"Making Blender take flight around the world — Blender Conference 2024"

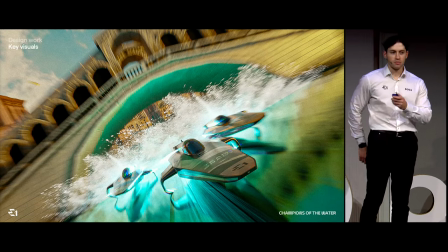12:36 So there was a key visual for that. But we're going to be talking about the visuals that have been used for this season, season one.
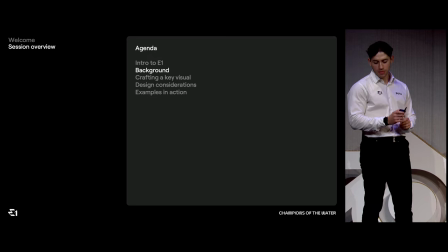12:44 So this was the Venice poster. So that's my background. How do I go about crafting a key visual?
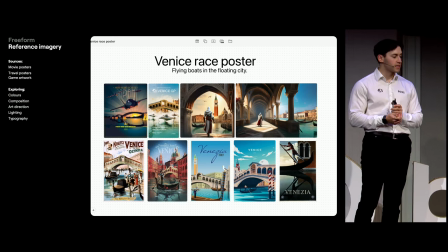12:52 So for me, the most important thing and where I spend my most time is always looking at reference imagery.
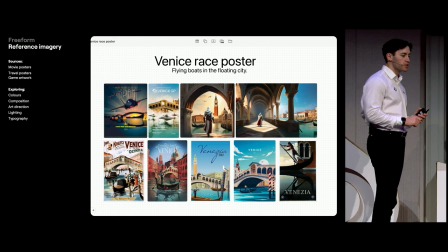13:00 I look at all kinds of different things, movie posters, travel posters, game design, like of the talk that we just had,
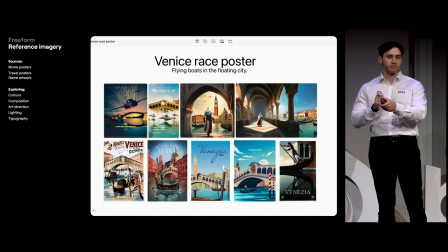13:08 and from each of those different areas, I feel like you can pull lots of different details,
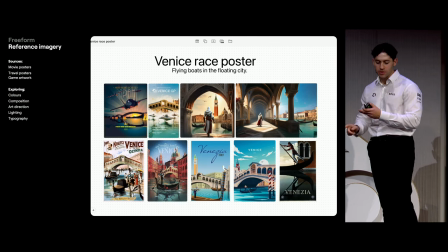13:14 whether that be colors, composition, art direction,
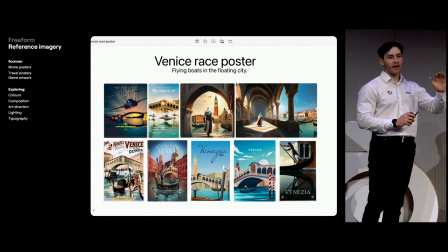13:18 lighting, typography, you can see an image, hate everything, but maybe there's one little nugget that you like and you can take that into your work.
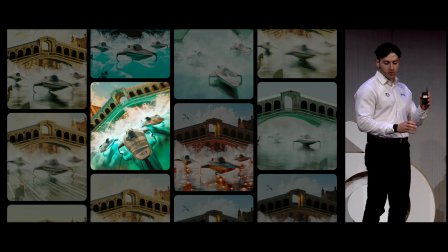13:27 This is showing how many different versions we play around with before we land on something that we like.
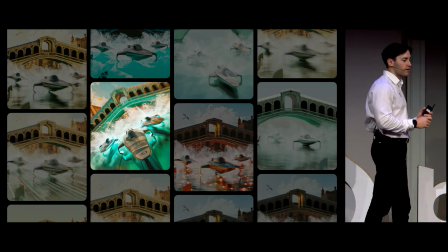13:32 So there was weeks and weeks and weeks of playing around until we found the lighting, the composition,
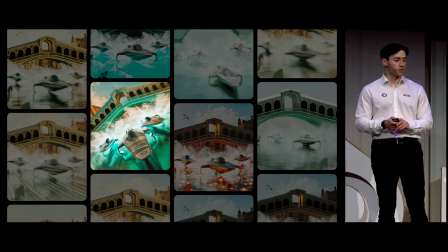13:39 the angle that we felt worked for E1 to be a hero visual that could carry for a whole season.
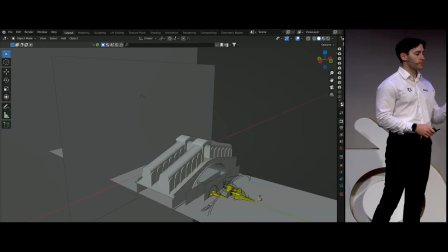13:47 So I'll go through what it looks like in Blender quite quickly.
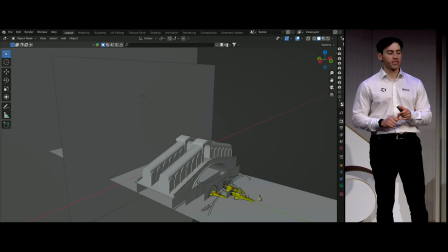13:54 I'm by no means the most technically gifted or skilled in Blender. Hopefully, there are some tips or some broader ideas that you might pick up.
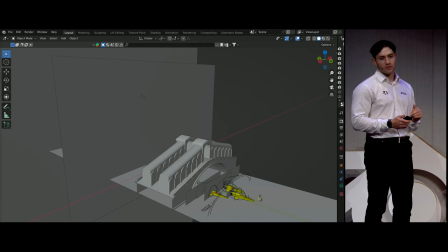14:09 I like to keep the composition very simple. Reason being,
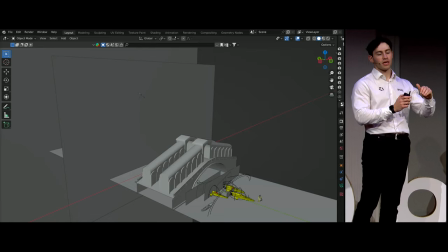14:14 it is quite often the case that we will have to announce a race location very last minute,
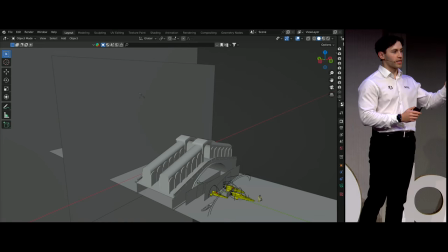14:19 which means turning around work very quickly, which is best done by just replacing the background and swapping out some livery textures.
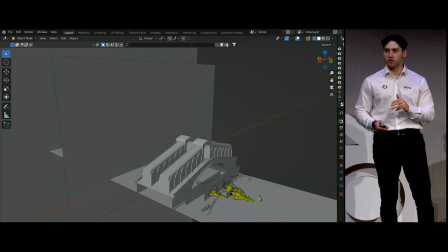14:29 This was for Venice. There is a water plane. We have got three boats with some water splashes behind them.
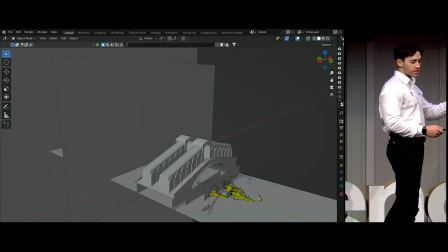14:35 The famous Rialto Bridge in the middle. Then there is a building backplate, and then a sky texture behind.
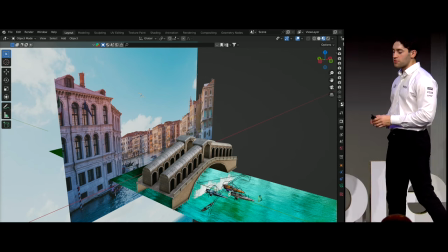14:43 With all the materials in preview mode, you can see that is kind of what it looks like.
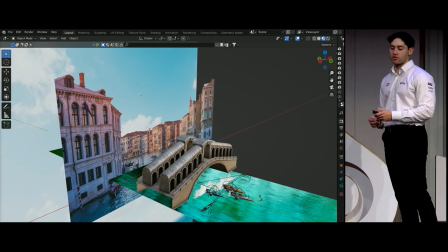14:48 It is incredibly simple.
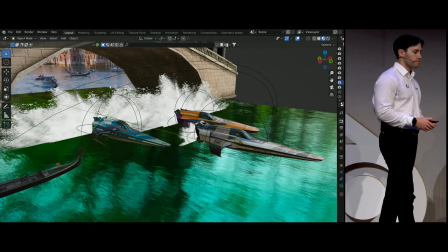14:53 Sun lamp. Those are the water splashes.
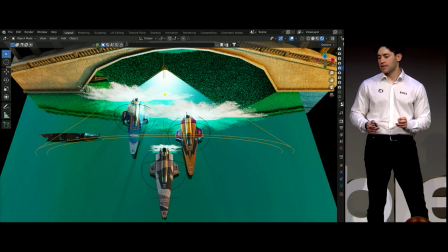14:59 and there is a very strong spotlight behind which I worked out was the best way quickly to,
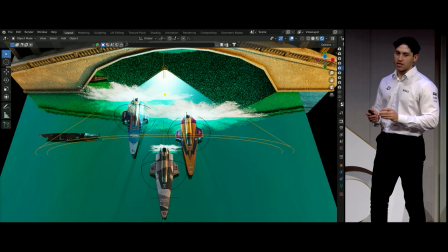15:08 in camera, get some sense of speed with some energy lines. I was looking at Tron, and I loved all of the blue lines that give that sense of speed.
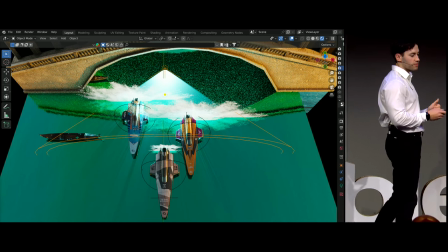15:17 So, a spotlight at the back ramped up to very high power was the best way to do that.
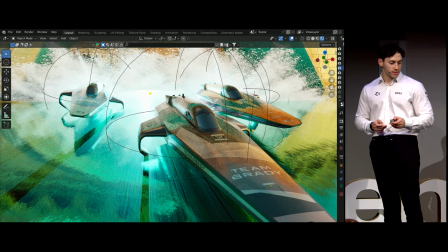15:23 And it does not look very impressive until you go into camera mode. There you can see the spotlight blocking, making those nice streaks.
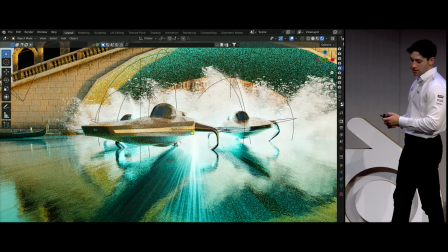15:33 There they are again.
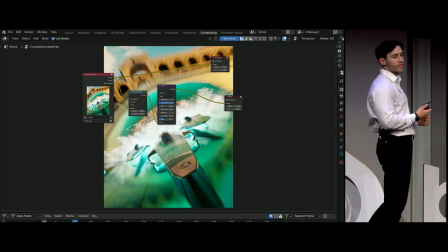15:38 There it is in camera mode on an angle, and I play around with some compositing for some glare, some distortion, some lens flare, some streaks.
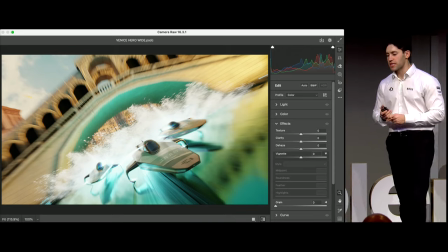15:50 This is the render as it comes out, so not overly impressive.
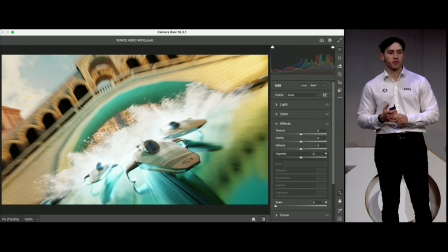15:57 So something I always do is take it into Photoshop and play around with the Camera Raw settings.
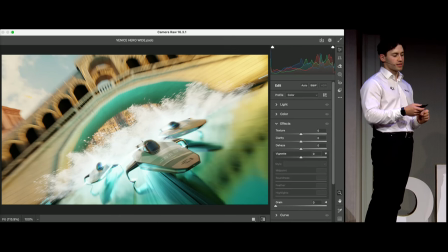16:05 I recently just discovered if you make your image a smart object, everything you do in Camera Raw, you can go back and change,
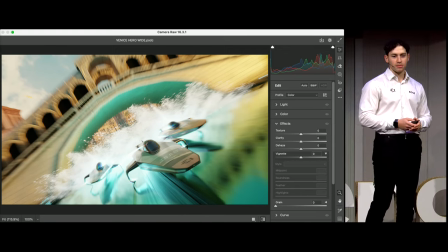16:13 which I feel like an idiot for not knowing sooner. But that is what the render comes out looking like, playing around with things like texture, clarity, detail,
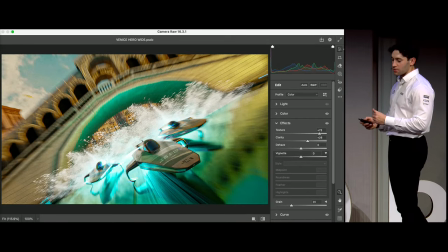16:21 sharpening, you get something like that, which I think makes a world of difference.
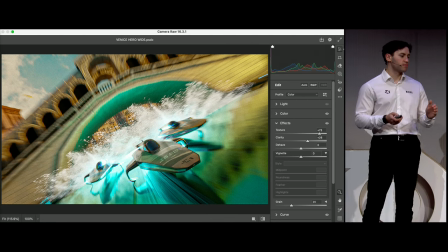16:30 The style is, of course, not photorealistic.
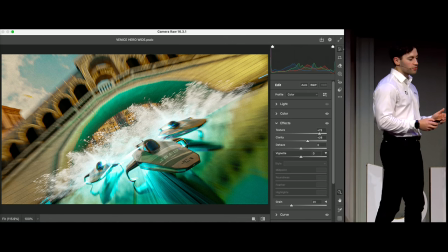16:33 We want to be kind of on the playful, almost like game design posters.